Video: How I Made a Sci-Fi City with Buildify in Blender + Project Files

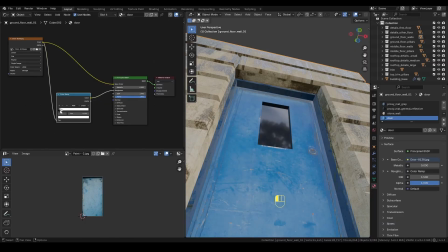Darker areas will appear shinier and lighter areas will be rougher. For the normal map, I'll use the same approach. Just connect the image through a color ramp, then plug that into a bump node's height input.
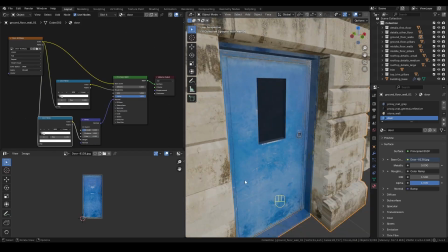Finally, connect the bump output to the normal input of your shader. I'm going to speed up the footage for this part and talk you through some of my thought process while building.
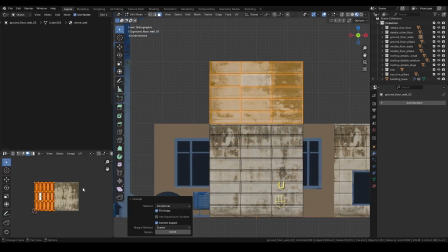If you'd rather skip ahead to the next topic, I'll leave a timestamp so you can jump right to it.
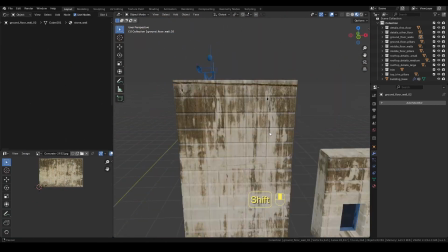To refine the overall look of my sci-fi building, I decided to modify the default Buildify modules.
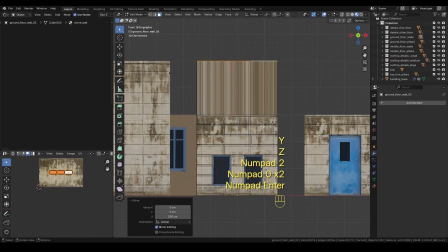I wanted the structure to feel grander and colder, something inspired by brutalist architecture.
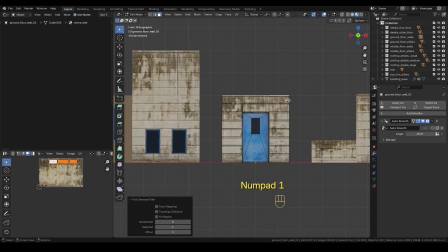Or perhaps a post-war era, where residential buildings had to be thick and durable to withstand damage and offer shelter.
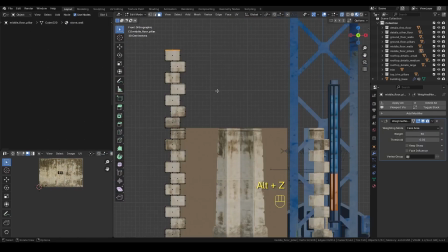It's always a good idea to embed a bit of story into your models, It gives them weight and realism.
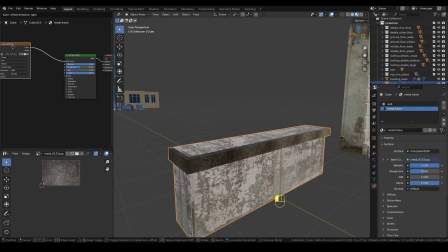For my custom modules, I made them taller and bulkier. And since Buildify relies on strict dimensions, I also updated the tool's settings to match these new proportions.
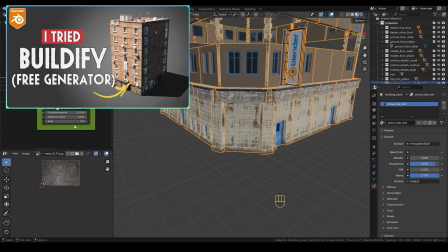If you haven't seen my previous video where I break down how Buildify works and how to integrate your own modules, be sure to check that one out first.
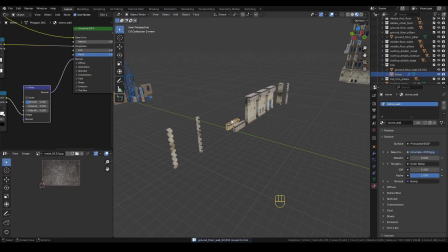I won't be explaining much about the tool here, so feel free to pause and come back once you've seen that.
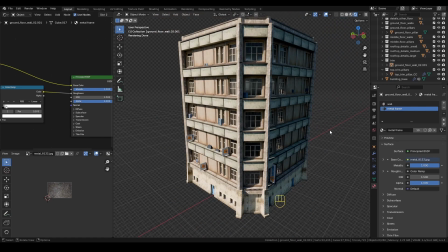All right, this is how the building looks after I finished working on all the construction modules. I added thick wall barriers and heavy corner pillars to reinforce that post-war futuristic aesthetic I was aiming for.
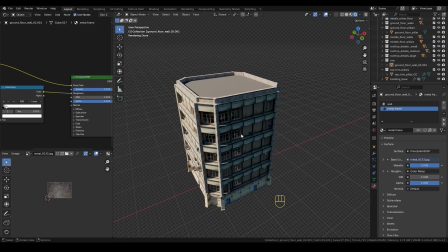Something that feels sturdy, almost like a structure built to endure.
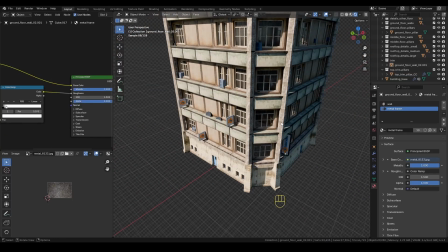Now it's time to move on to the detail elements that will snap onto the main structure and help break up the bulk of the design.
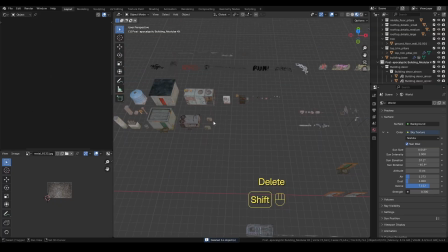First, I'll set up my workspace. I'm importing some of my own models, the same building pack I showed you in the last video, but I'm not planning to use everything from it.
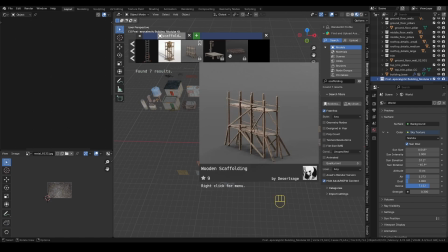Just a few key pieces to help build out the decorative details.
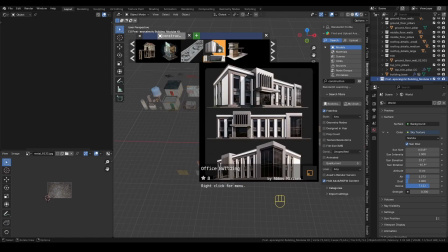I'll also grab some free assets from the Blender Kit add-on and pull in a few models I've collected over the years.
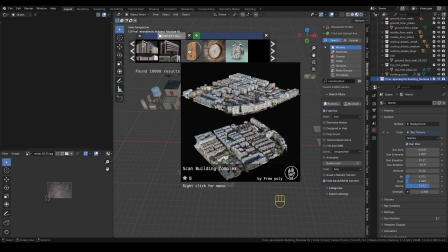I won't go over every single asset I import since not all of them will make the final cut, but I'll walk you through some of the decorative choices I ended up using.
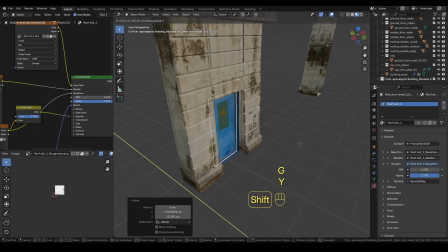I started by duplicating one of the wall pieces and swapping out the doors with one from my own models, just to change things up a bit.
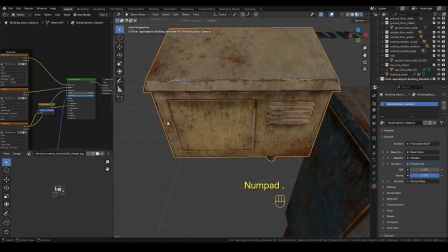Then I duplicated the main wall again and added some graffiti from my pack to bring in a bit more variation and story to the surfaces.
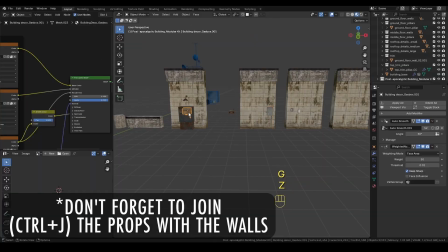Next, I took a few of the decoration props, things like electrical boxes,
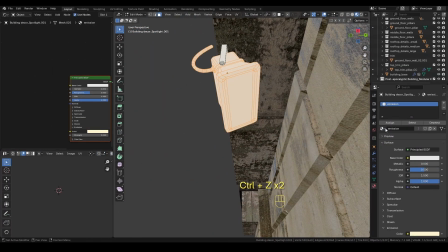lamps, and light fixtures, and used them to create different wall variants with a bit more character.
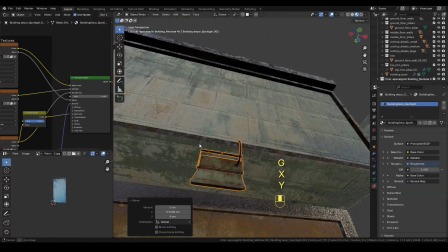I did the same for the upper floor walls too, adding antennas, AC units, cardboard pieces, metal grates, and pipes.
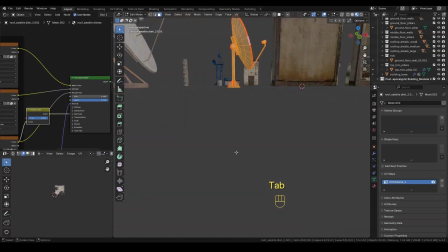Basically anything that could help sell that dense, layered look of a futuristic cityscape.
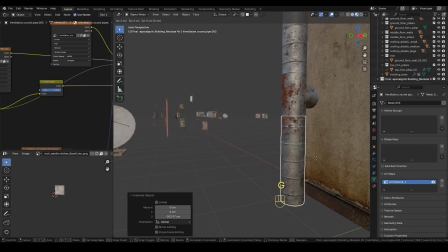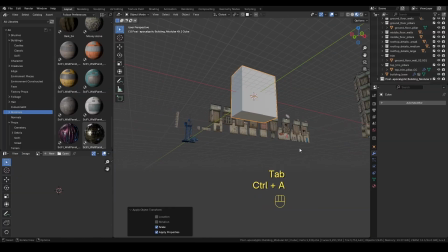Next, I'm going to create some larger structural segments to break up the bulky, uniform look of the main building.
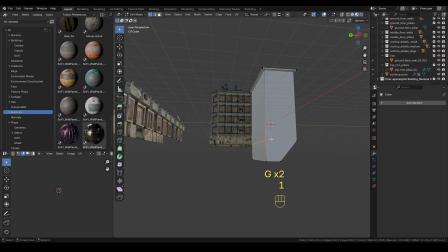These chunks will add depth and visual interest, and I'm aiming for a slum-like vibe.
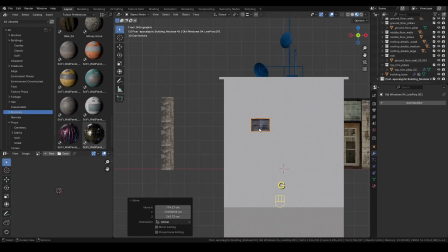Like the original structure was later upgraded and expanded without any regulations or design consistency.
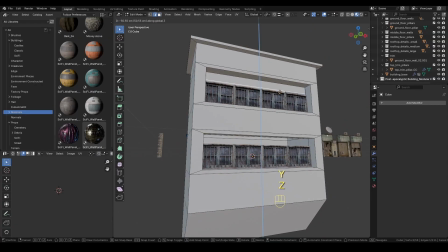To get this look, I'll quickly model a few basic shapes, some with window cutouts and maybe a flat roof or two.
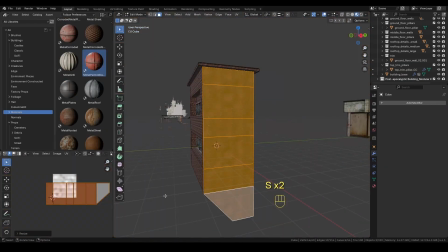For the windows, I'm using this scanned model from Blender Kit. It's a photogrammetry model, so it's pretty dense geometry-wise.
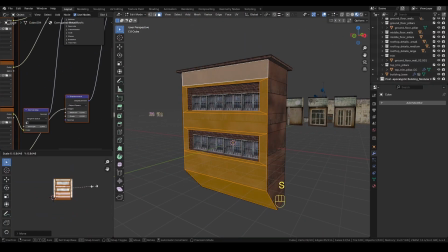If you're using something similar, consider using a decimant modifier to keep performance in check.
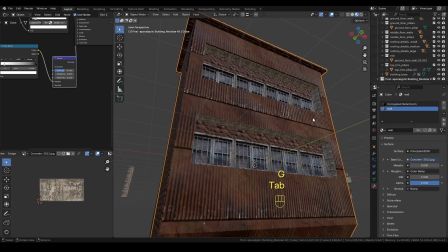For materials, I'll download a corrugated metal texture from Blender Kit and apply it using the cube projection method.
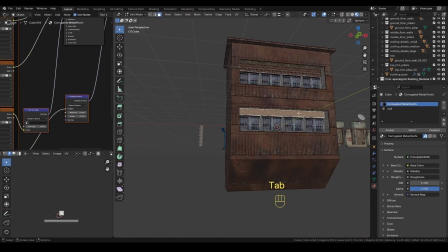And just a quick note, if your render isn't focused on close-ups, don't stress too much about visible seams.
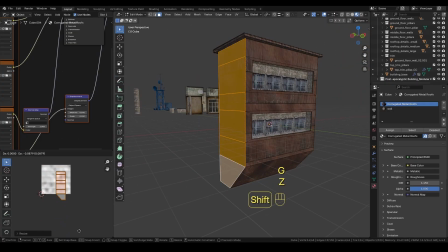In wide shots or animations, most people won't even notice them.
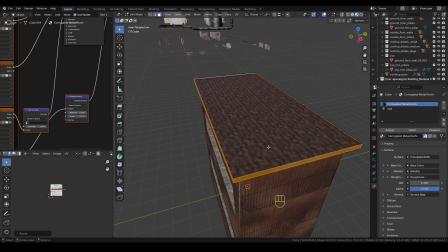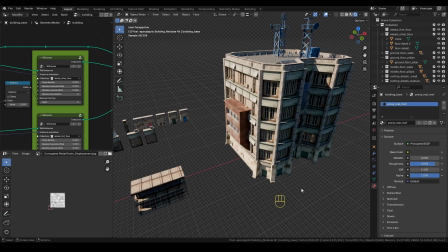After building a few of these segments, I tried using them with Buildify to have them spawn randomly onto the main structure.
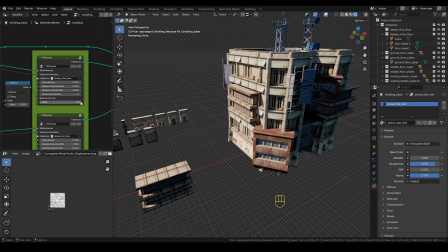But honestly, I wasn't too happy with the results.